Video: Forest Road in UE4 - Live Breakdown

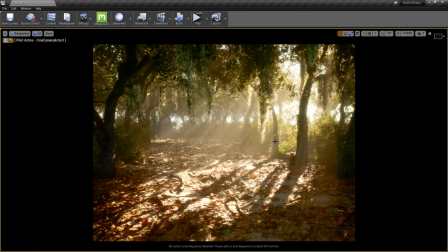it's it's something to keep in mind it's these modern workflows that we have are really kind of like a way to to unlock the potential and creativity that pretty much everybody has uh every one of you guys can do this i i don't see any reason why you can't you just have to
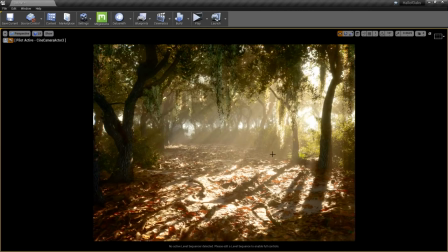spend a couple minutes and come up with an idea that you really feel drawn to and then spend the time to make it um with with mega scans speed tree your favorite modeling
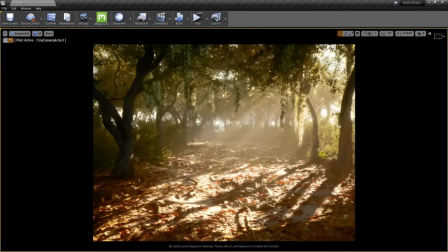package anything is really possible it's it's really
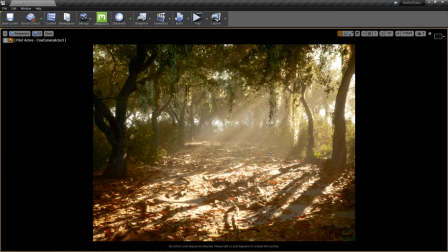more about what can you think of and create rather than how can I technically get to that point so let's see Danny wants to know how did I do the Spanish moss hanging on the trees that's another bit of max
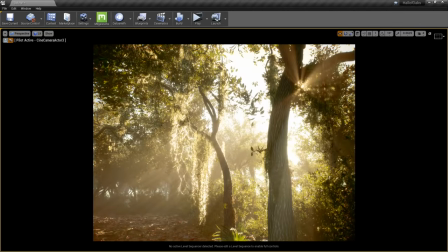essentially the Spanish moss is one of our bridge
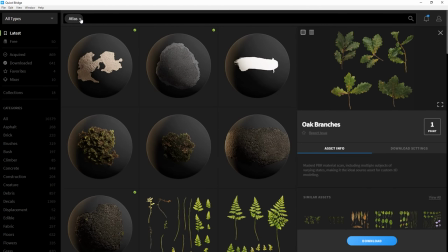atlases so let's type that in up here all
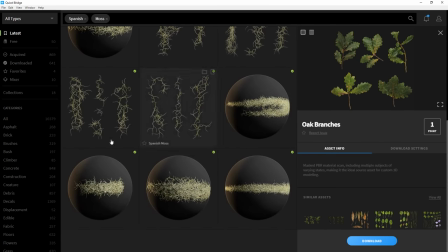right so I actually only used one of these and the one that i used i believe was this one right here
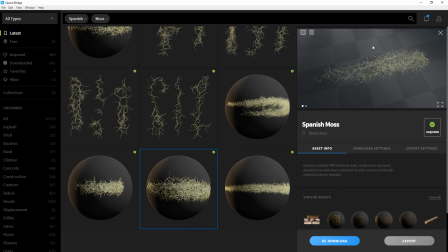and i actually just i literally just traced around this with geometry uh if you watched the last stream that i did with ednan i kind of chimed in about how i do this too just trace around with a basic amount of geo
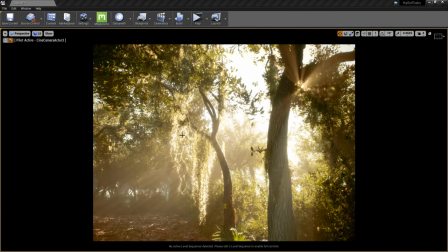and then i made this into an x card so i'll show you what that looks like in a second so an x card for this you guys have never worked with foliage geo it's
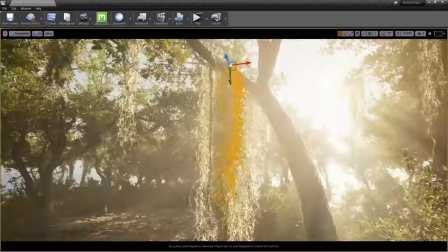a super simplistic old school way of doing this stuff there's probably better ways i may have been able to do what do you call it camera
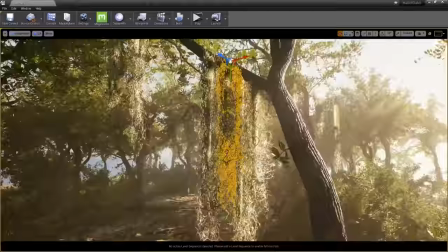facing polygons where this actually like wherever i rotate it it always faces the same direction i was worried that it would kind of look samey if i
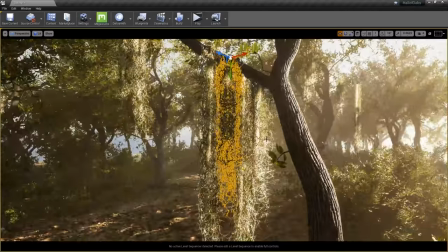did that so i allowed myself to be able to scale and rotate these things by working with x cards okay and if you see what i'm selecting it's really really simple
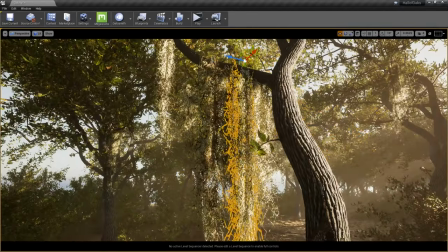right but it looks like it has so much more depth because I'm actually using a custom moss shader that I built and
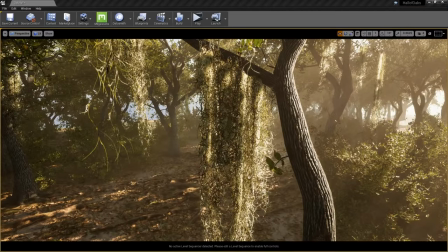it's not you know the most amazing material ever but I'll show it to you guys if you'd like to see it I just got to figure out where it's at in my scene so let me open up the mesh so we can look at it and then we'll go right back into the
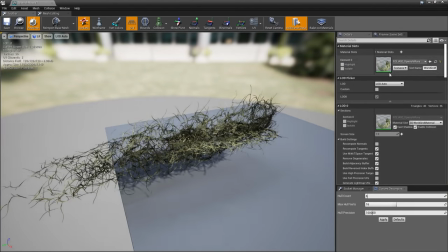material instance and
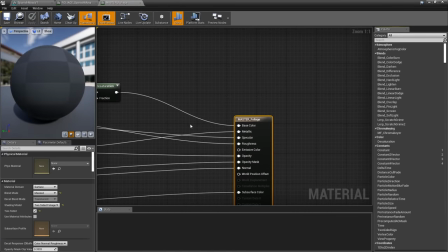then from there we will open up the foliage shader there we go so I've got a couple of different nodes
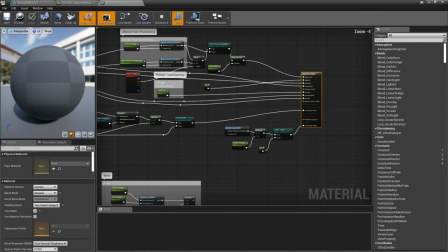that I use for this stuff so I have subsurface set up in here and this all powers the subsurface color which is what's being shown to you when you look
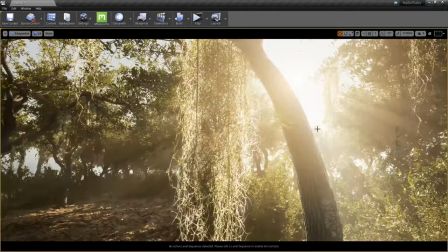at these uh these foliage bits through the trees or sorry when the sun lights it up from behind
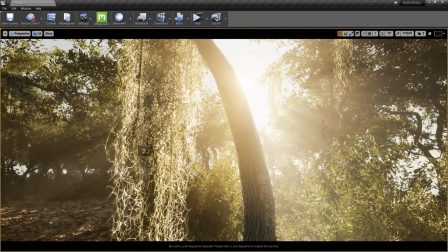let me get the material back it kind of just popped off my screen there oh there it is unreal has this interesting tendency to completely and utterly minimize something to the the smallest extent it can possibly be if you if you drag it off see what i mean so
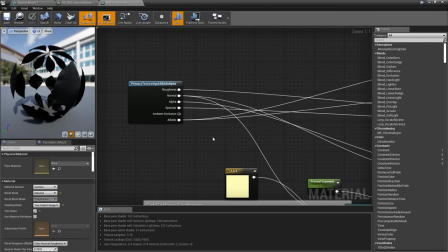anyway back to the point um so i've got these material
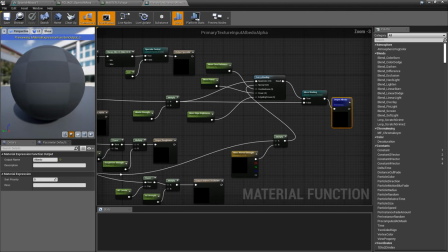functions that i've built that pretty much power everything it looks kind of complex
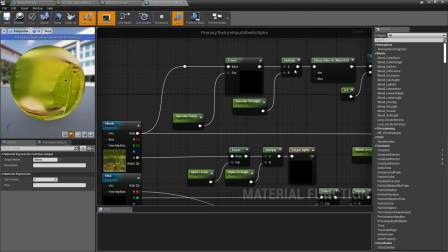at first glance but really it's nothing more than essentially photoshop levels to control the
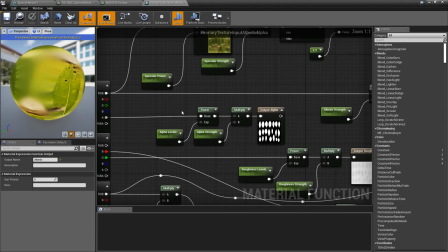strength of these assets so if you look at this as just like a levels pass it just gives me the ability to customize these things on
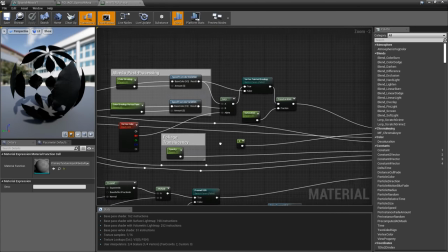the fly i'll show you how that works too in a minute but ultimately what i used was a fuzzy shading node and that should be out of
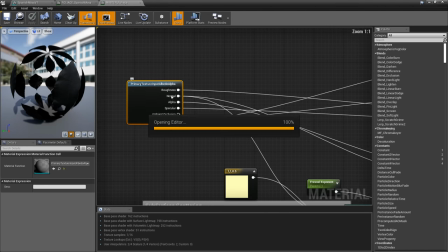the base color and it may actually be inside of here as i recall yep there it is so
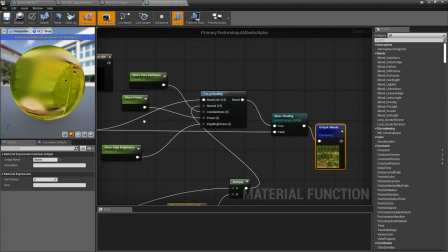fuzzy shading is the way unreal works with our fuzz maps or in general just anything that you would want to look like a carpet or like velvet or in this case spanish moss which would by nature have a specific type of shading to it which you can't really replicate with a standard shader
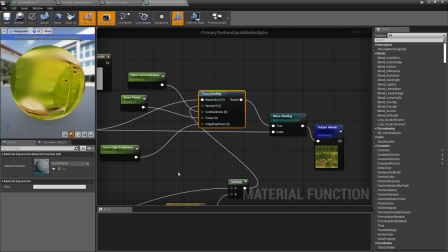and the fuzzy shading node gives it that characteristic
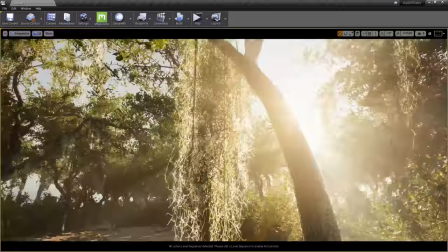darkness in the center without that fuzzy shading node these
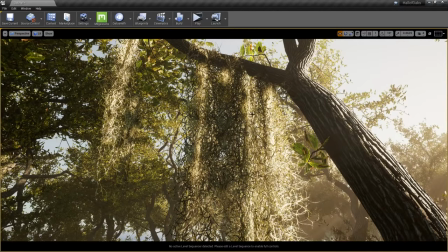spanish moss components in the in the scene look really flat
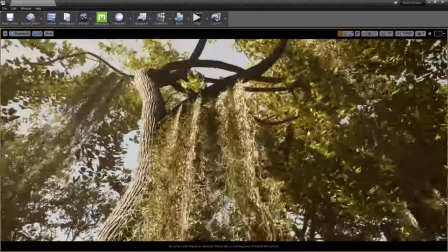you can you can kind of see it at work here i could have probably gone a little further and added some more geo to it to kind
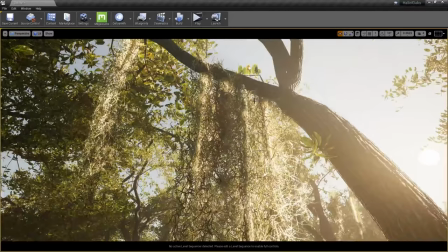of prevent this x shape and from being apparent but i never intended for you to get this close to it so try to ignore that when
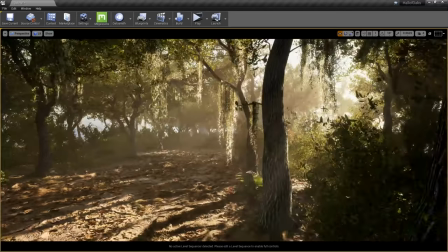you're looking at it it's not really too apparent here um but yeah that that i was actually going to cover how the uh instances work too i i'm sorry i don't normally run these by myself it's been like something that we've been sharing duties with i'm trying to remember everything i can show
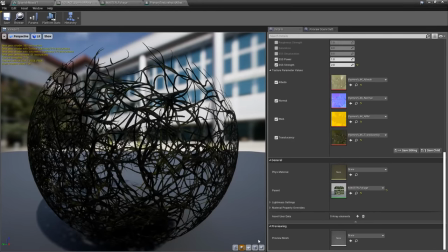you guys all at once so one of the cool things that i mentioned that i would talk about was the subsurface strength and
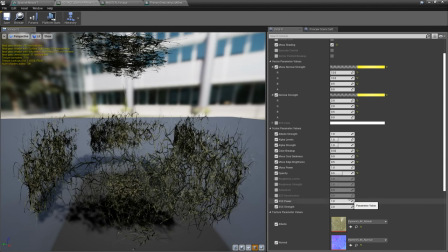the other instances that i have in here these are all parameters that i've set up in the material to make changing anything on the fly
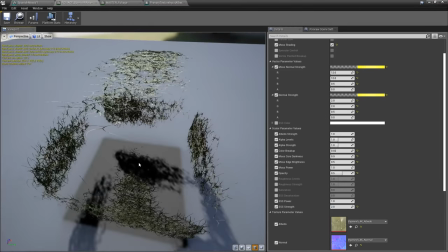something that you can just do without having to recalculate stuff. You guys are probably all familiar with material instances.
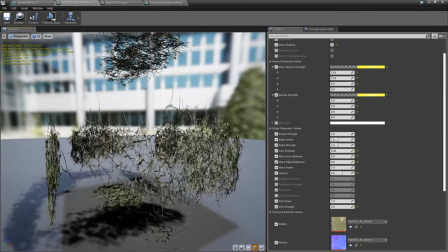So this is the most powerful part of Unreal for me to make this kind of work.
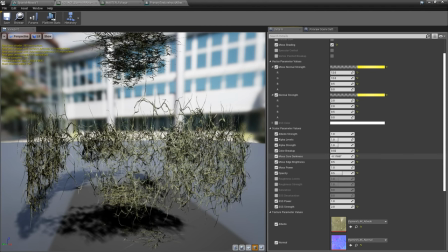So essentially, I've got everything in here set up so that I can get that darkness on the moss any way I want it to look. I can change the brightness of the texture itself. i can make it as dark or as bright as i want it's it's amazing uh the level of control you get on this stuff and
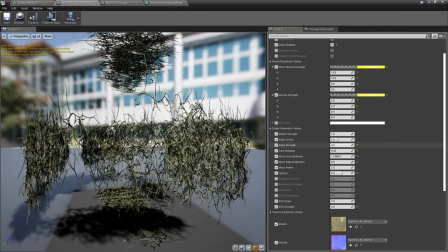in addition i can even control the levels of the alpha too to make it stronger or less apparent just at any point come in here and just change
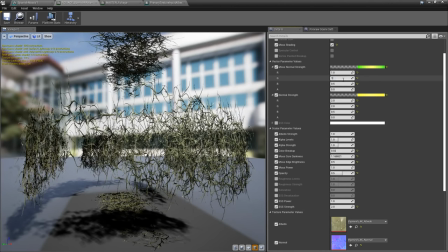it i even have the normal setup so that they're a bit stronger and they read significantly more detailed from a distance that's
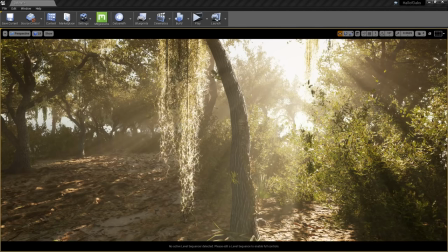that's an old school udk technique that i picked up on that i used to use back when i made gdk maps but if you see me change the the details in
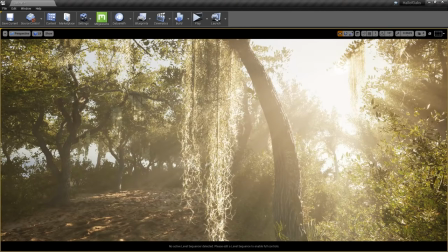this mesh you can see how that they don't like when i've set the normals back down they don't catch the light anywhere near as well and they look really
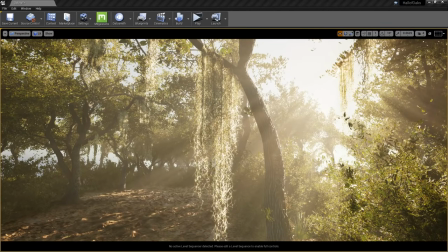flat but if i put the normal strength like if i if i set the the blue value down to 0.5 and set the
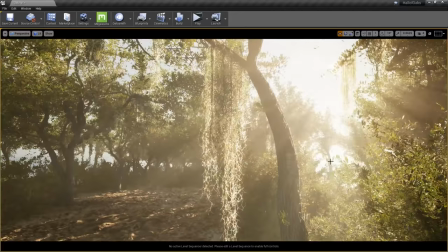r and uh green the red and green channels to 12 suddenly they pick up all the light each individual strand of the moss gets hit by the light and
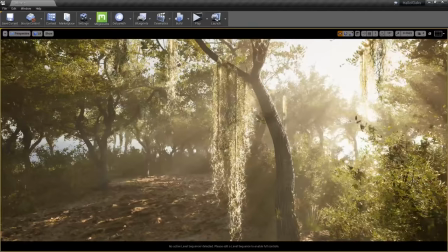it just looks cool it looks like spanish moss the scans themselves are
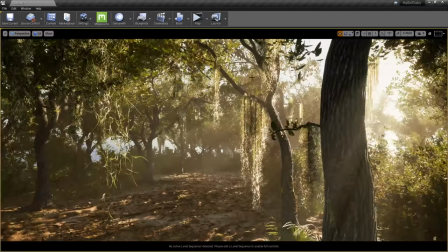to me amazing i mean the technology that that we've built at quixel to to make this stuff a reality that you guys can take this and put it into any game engine have it look good it's great but there's steps that you got
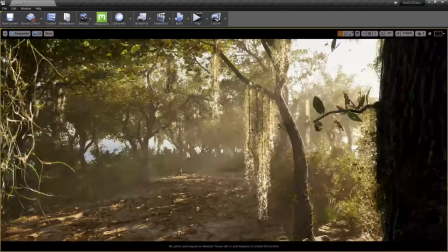to take beyond just this looks good uh you need to build your materials to leverage what you have and some of
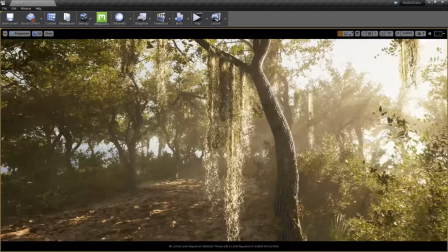that is making the normal data just pop out more some of that is changing the colors to be what you want it to be don't
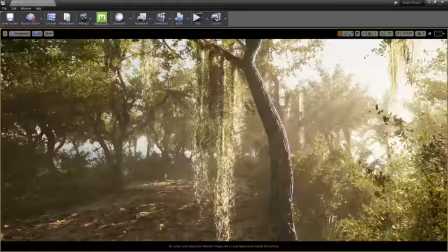be afraid to mess with this stuff to make it stronger or make it look different There's really no wrong way to work with scanned data.
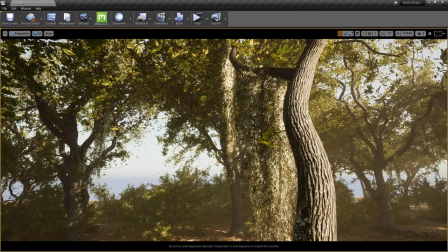The only way I would arguably say anything is wrong is if it doesn't look good. And even if it's scanned and you think it looks perfect, but someone else says, eh, it could be a little stronger,
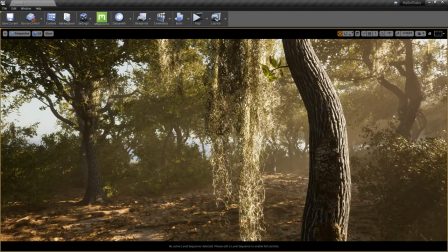there's nothing wrong with really taking that opinion and trying to work with it. I mean, I had friends over while I was working on this and had their opinions on it too. So, all right, let me go back to the chat and see if I'm missing anything.